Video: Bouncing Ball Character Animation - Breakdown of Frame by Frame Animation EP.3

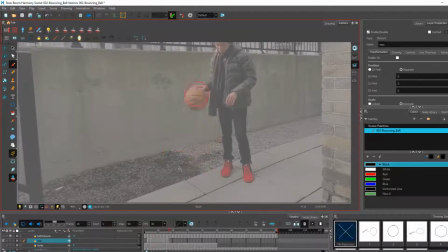[4:11]
So for this example of a basketball, even in our footage, we can tell how the shape of the ball gets extended, how it gets elongated as it picks up speed when going down.
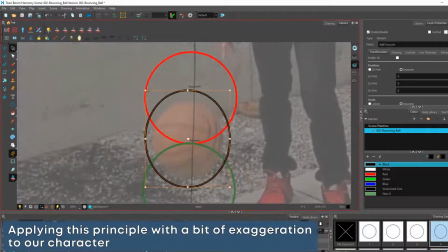[4:22]
So I will simply exaggerate this principle to our rough animation by picking a couple of frames going down to apply this principle.
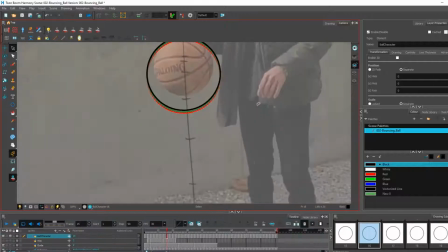[4:30]
The thing that I have to keep in mind is that the mass of the ball has to stay consistent.
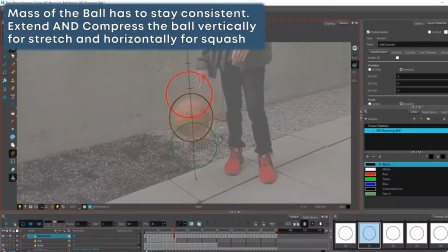[4:36]
Therefore, if I'm extending it, I should also make it thinner.
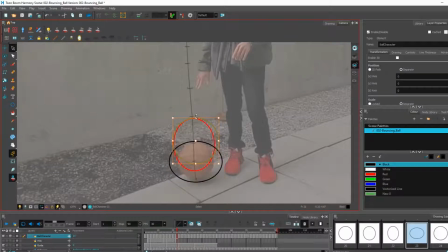[4:40]
I am also applying the principle of squash at the bottom and top drawings of the animation.
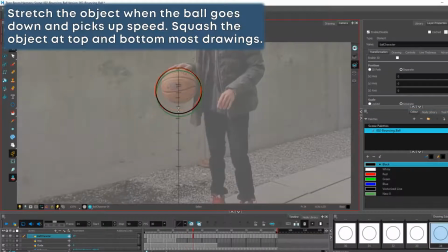[4:46]
This is simply the opposite of stretch. I am compressing the ball and making it shorter in proportion to how much I am compressing it.
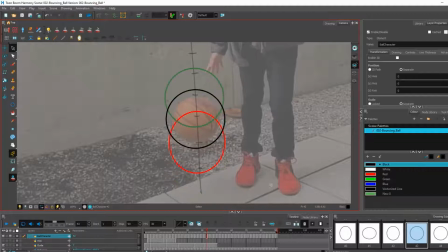[4:55]
This also adds to the illusion that the character I'm working on has a bit of
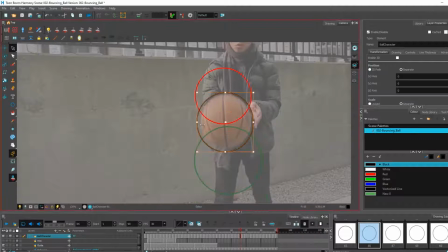[5:01]
softness into it. The more extreme you apply this principle to the object, the softer it will look like,
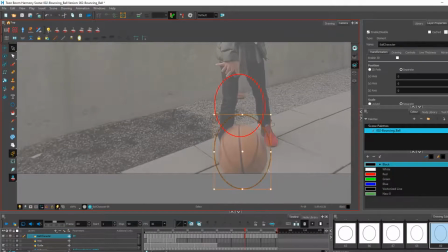[5:07]
and if you don't apply this at all, would simply mean that the object is hard as a bowling ball.
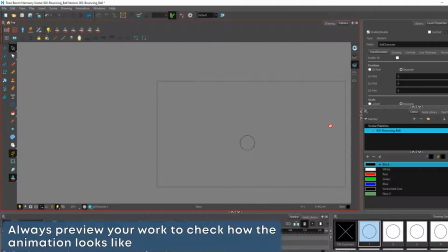[5:13]
Now we can see how this animation is going again by simply doing a preview of it without the reference. At this point, I am quite happy with the overall movement of my animation, so I will proceed in coloring the base of this character.
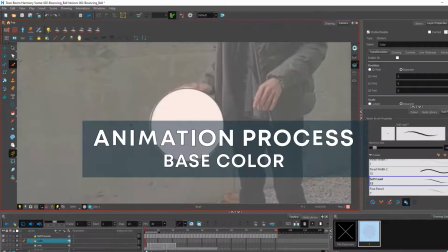[5:29]
I am doing this the same way I did the rough pass,
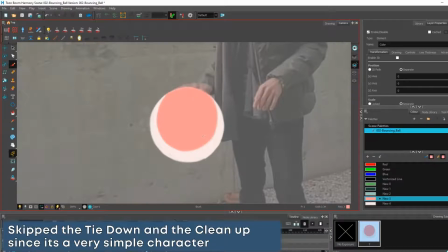[5:33]
which is simply drawing one and then copying the previous frame and adjusting it accordingly based on that rough pass.
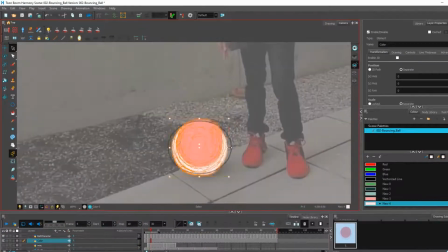[5:40]
I am using a simple ball character I just made for this particular tutorial.
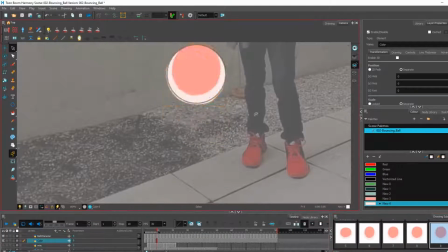[5:45]
The inspiration for this character is Frieza's head from Dragon Ball Z,
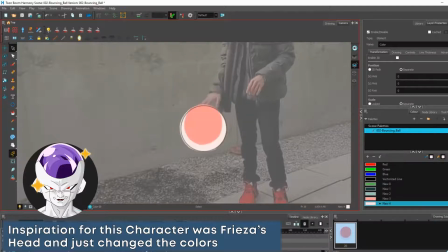[5:50]
because I literally just watched the Dragon Ball Super Broly movie on Netflix as I was planning this tutorial.
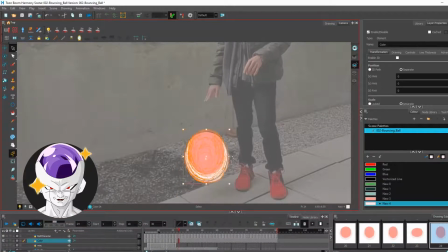[5:57]
I simply changed the color and created the cartoon face on top of it.
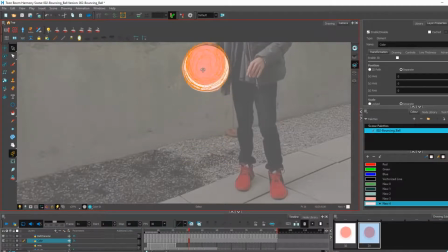[6:02]
Right now, I am focusing on the base color of the character, and the face will be drawn on a separate layer.
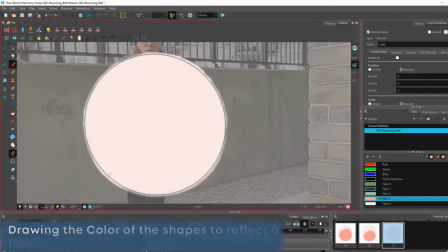[6:09]
As I throw him towards the camera, he will be spinning,
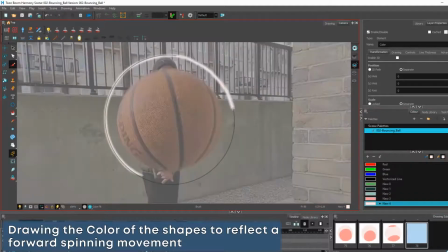[6:13]
so the colors are being adjusted to create that simple forward spinning movement.
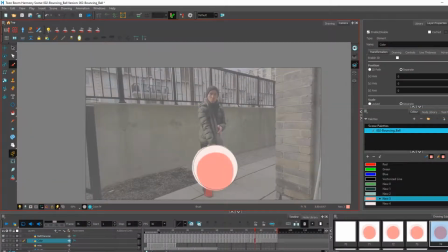[6:19]
Doing this every single frame may take a bit of your time, and there is definitely a way to not do this frame by frame.
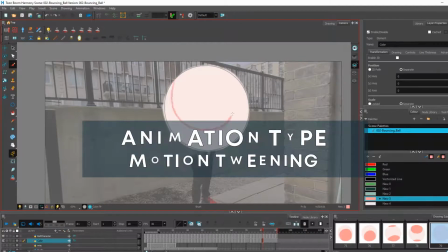[6:27]
It's called motion graphics or motion tweening. This type of animation saves a lot of time,
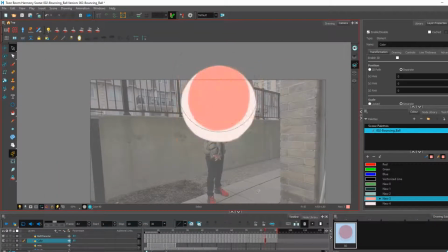[6:34]
and the only reason I'm not doing it is simply because this series is called Breakdown of Frame by Frame Animation.
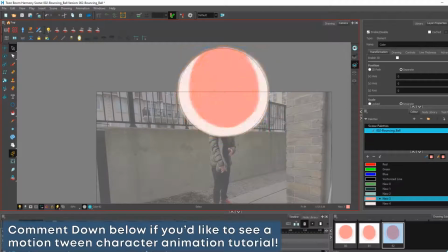[6:41]
If you would like to see a character animation tutorial using motion tween,
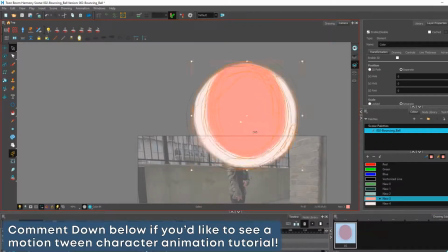[6:45]
let me know in the comments down below and I'll do a separate series about motion tween animation.
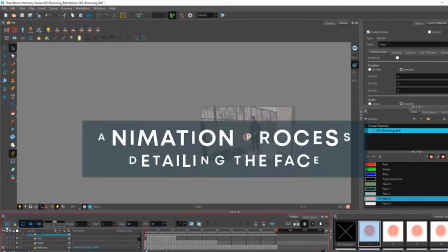[6:52]
So after we finish the base color, we proceed with the face.
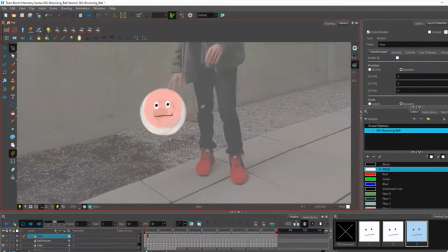[6:56]
So for this, it is the same process, but the only difference is drawing a different face for the squash and stretch drawings.
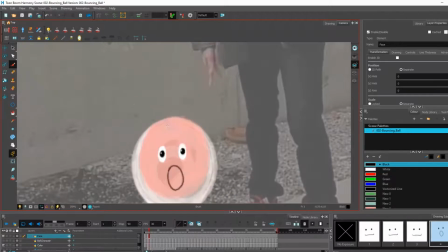[7:05]
So we are drawing a normal face with him smiling, and then as he goes down,
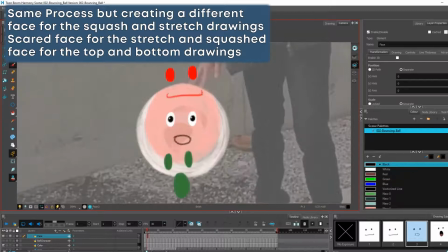[7:09]
he will realize how fast he is going, so the face will somewhat be panicking with mouth wide open.
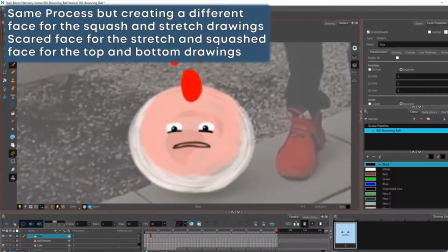[7:16]
As he goes to the squash positions on the top and bottom drawings, his face will also squash a bit with eyes almost closing.
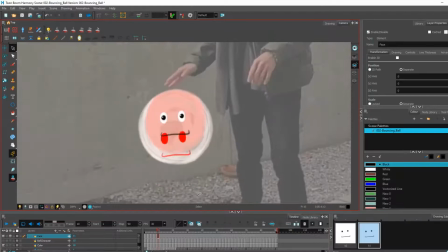[7:25]
We do this frame by frame until we reach the moment that I grab him to throw him to the camera.
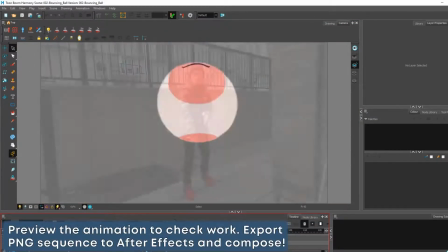[7:31]
After all that work, we can now preview it without the reference and with reference, so we know exactly how it looks like together with the original footage. If you enjoyed that tutorial, please consider hitting that like button and subscribing if you haven't already done so. It really helps my channel to grow so I can make more and better animation tutorials for you in the future. Let me know in the comments down below if you would like to see a specific type of tutorial or what you would like to learn more about in animation. Again, thank you for watching and keep on creating so you can make this world more beautiful with your imagination. See you in the next video.